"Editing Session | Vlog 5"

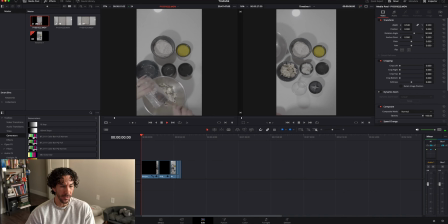It's just taking up more time, really. And we'll just do that for the rest of the ingredients.
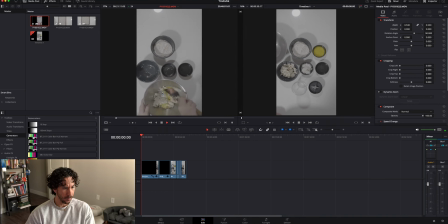And then we don't have to show her mixing everything from start to finish. We can just show the idea of mixing.
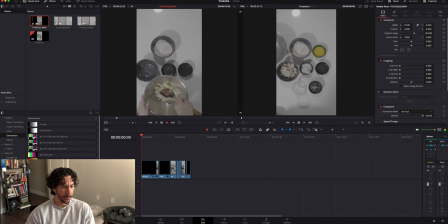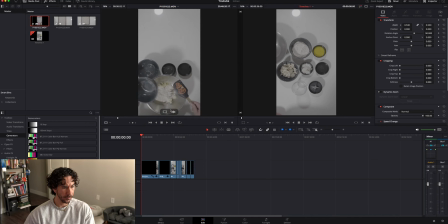I mean, I'll include that part just to show what it's supposed to look like after you mix everything in.
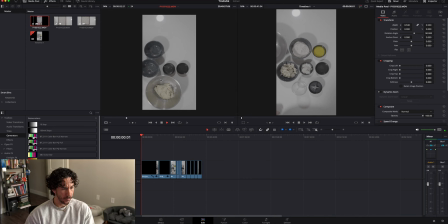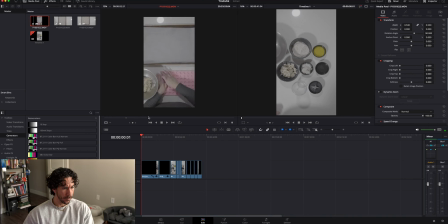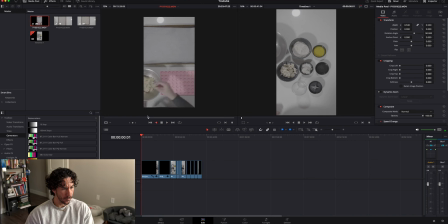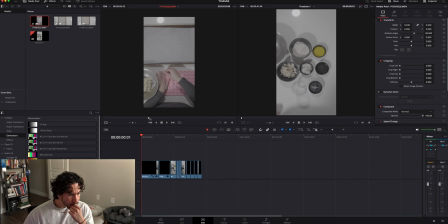So I'm gonna take all of that, oops.
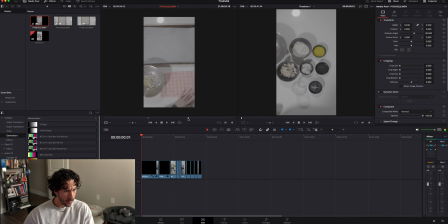I'm gonna take all of this.
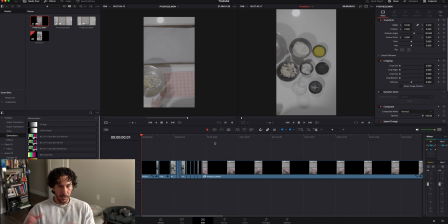It's a very long process, but I'm just gonna speed it up really quickly. But I just want to catch real-time motion of her placing the first
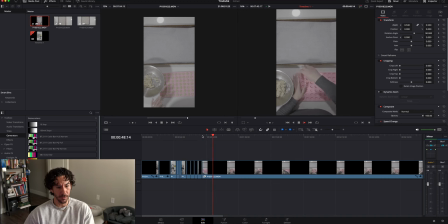piece of batter on the tray. And then right here is when I'll start the speed. Time controls.
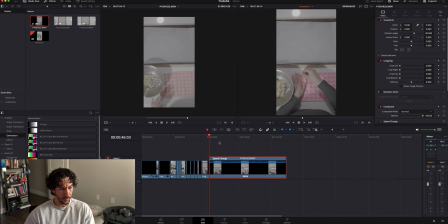Still a little bit too slow. So we'll do 10,000 speed. Should be quick enough. Let's see.
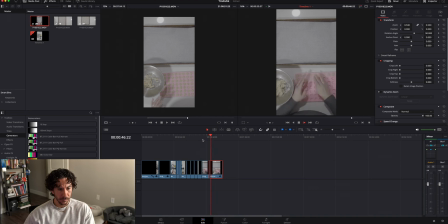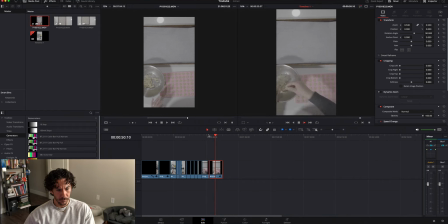I'll just cut that. So let's watch it again.
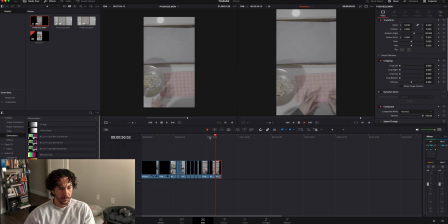I like the way that looks.